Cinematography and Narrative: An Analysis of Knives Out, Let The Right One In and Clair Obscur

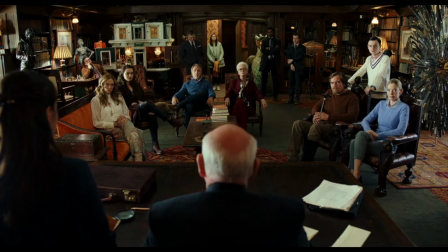beginning with the family drama,
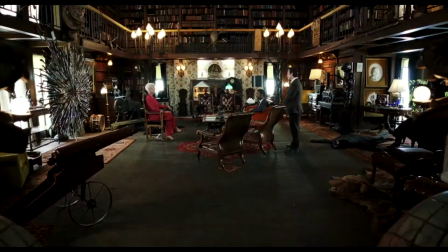putting each family member in scope by placing their heads in the middle of the knives contributes to the intended suspicion of every single character.
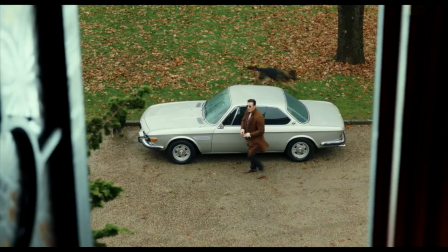Each of them can be the one to blame. However, there is also a highlighted composition in certain scenes, like this one.
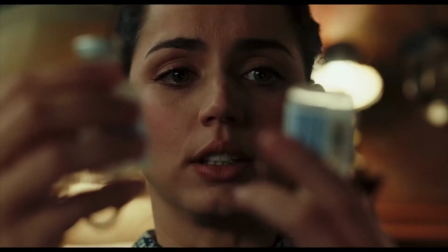Martha holds the drugs in her hands. This shot, where shallow focus is used, Martha's face is dominant in the frame, although the medication is closer to the camera. What it's trying to put emphasis on is Martha herself, not the medication which she thought she gave wrong to Harlan.
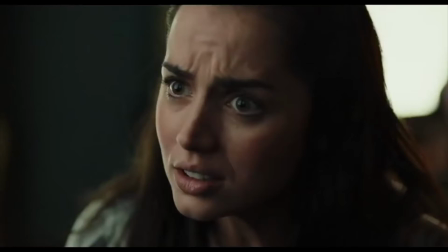This attributes to the fact that from the very beginning,
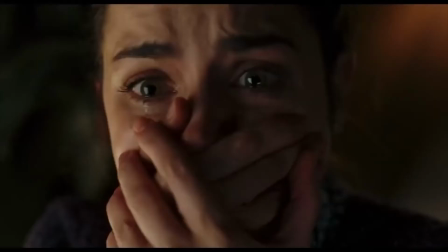Martha knew exactly what drug to give to Harlan and never mixed the drugs, which we get to learn later on the film.
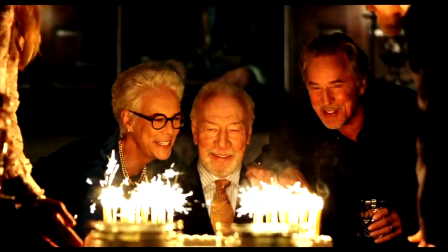Harlan's death was only caused by his suicide.
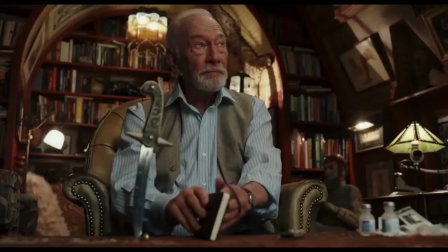This can also be understood by this shot, where the film's infamous motive, one of the knives, is standing in front of Harlan, implicitly screaming that Harlan is going to use this knife very soon.
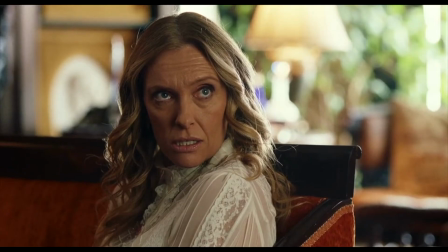Another example of prop placement in a frame that Rian Johnson clearly intended to tell the audience something is this scene,
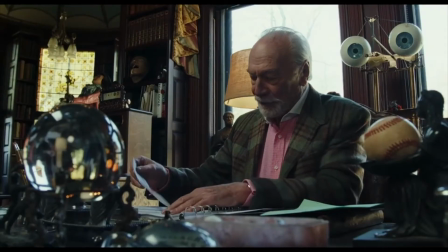where Harlan sits behind the desk with a crystal ball on it,
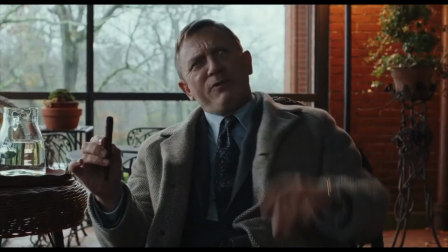similar to this frame where Benoit Blanc sits behind the crystal clear glass of water, placed in the exact same location in the frame.
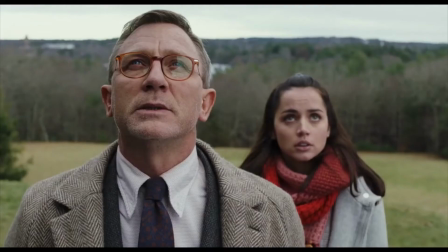This conscious placement in these two frames symbolize these two characters' similarity in a sense of being aware of something.
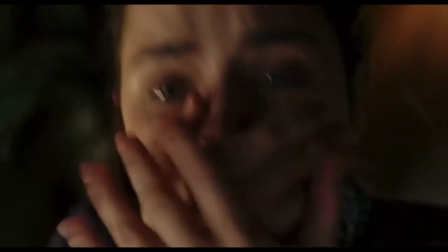Something is clear in their mind when it is not for the other characters, nor for the audience.
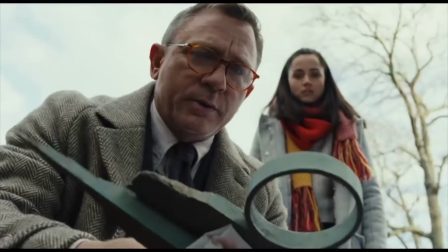What a nice implication of situational irony masked as dramatic irony.
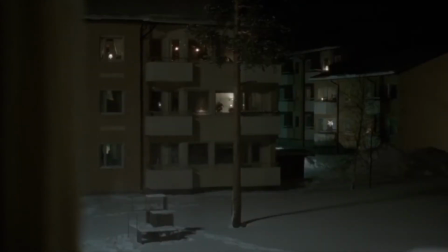Let the right one in. Thomas Alfredson's unforgettable romantic drama, The Exceptional Vampire film's main character,
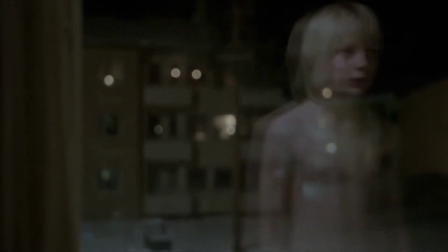Obscur, is a 12-year-old boy who is an outcast in the society. He is lonely and he's being bullied by his friends.
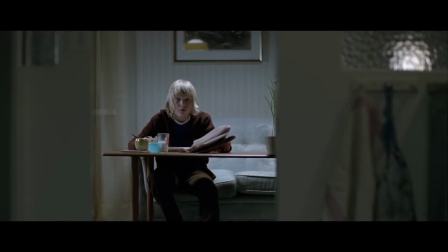In this shot, Obscur is sitting between the walls in his house. Here can be seen a manipulation of the aspect ratio in this frame. Although the film has a 3:4 ratio, because of the walls, the audience is getting to see him in a 1:1 ratio.
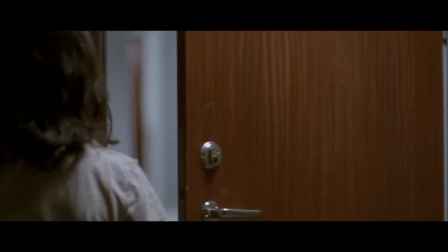Like a square-shaped little box, it gives us the feeling of entrapment which there is no way out for him.
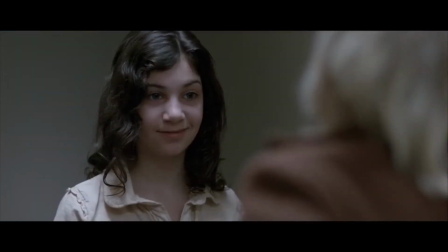Ellie, on the other hand, is pointed out as the female character who is more than just a vampire with her unique lifestyle.
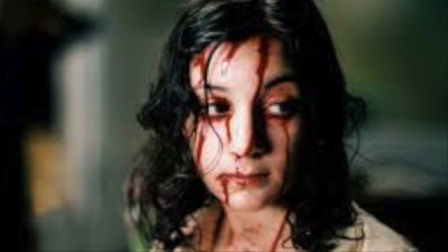She represents the primitive source of human beings, far away from the current modern society.
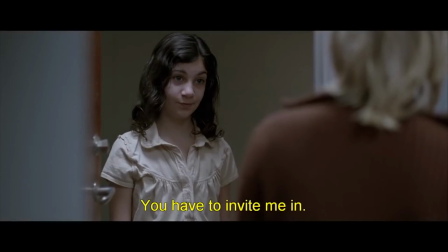Within the same scene, Obscur opens the door for Ellie.
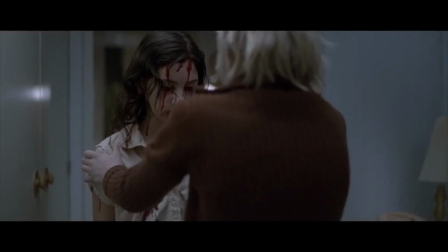During the over-the-shoulder, 180-degree jump cuts between them, we never get to see both of them in the same frame,
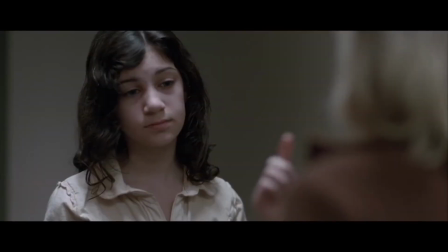which leads the audience to empathize for both of them, getting in both of their minds and understand the struggle they're going through individually.
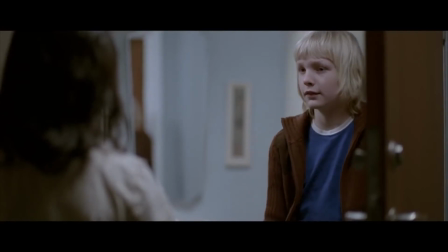This is the director's manipulation, while the plot is all about their acknowledgement throughout the film, the fluctuation of their relationship,
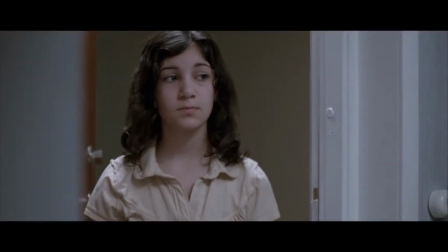and how does this relationship between the two characters take this film to an end in a way that the audience expects,
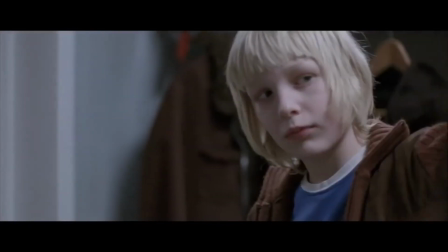with the help of framing and composition.
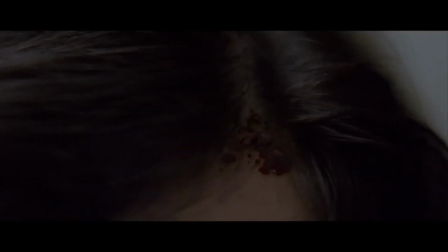This contributes to the theme of the film, which is what narrative is all about, the theme of being extraordinary, oddness.
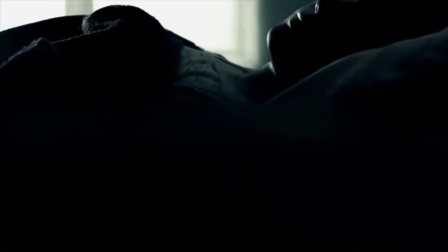Clair, Obscur. Yeşim Ustaoğlu's masterpiece, which focuses on two seemingly different women living in the same city,
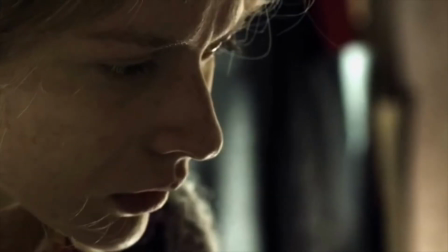however raised in different cultures and has totally different perceptions of society.
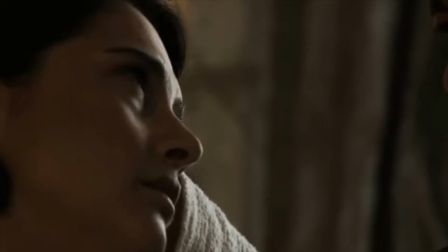The modern, attractive psychologist Shehnaz is an open-minded woman who is aware of her independence, whereas Elmas,
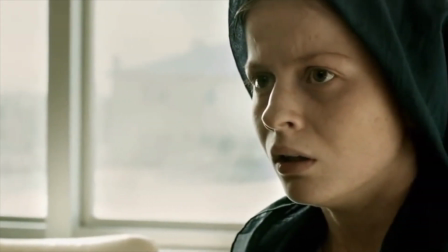who is wearing a hijab, clearly married by force, and so suppressed that she can't even communicate well with her own family.
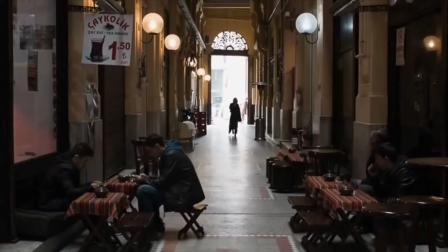However, the framing and composition tells nothing other than these two characters are actually very much alike.
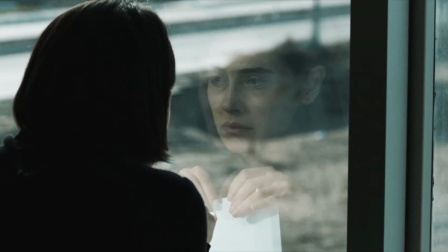With these frames throughout the film, Ustaoğlu intends to show how similar two women who are living totally different lives and
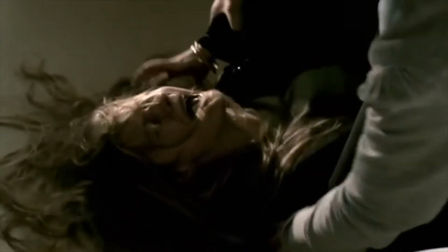has totally different ways of expressing themselves can be along the oppression they need to deal with.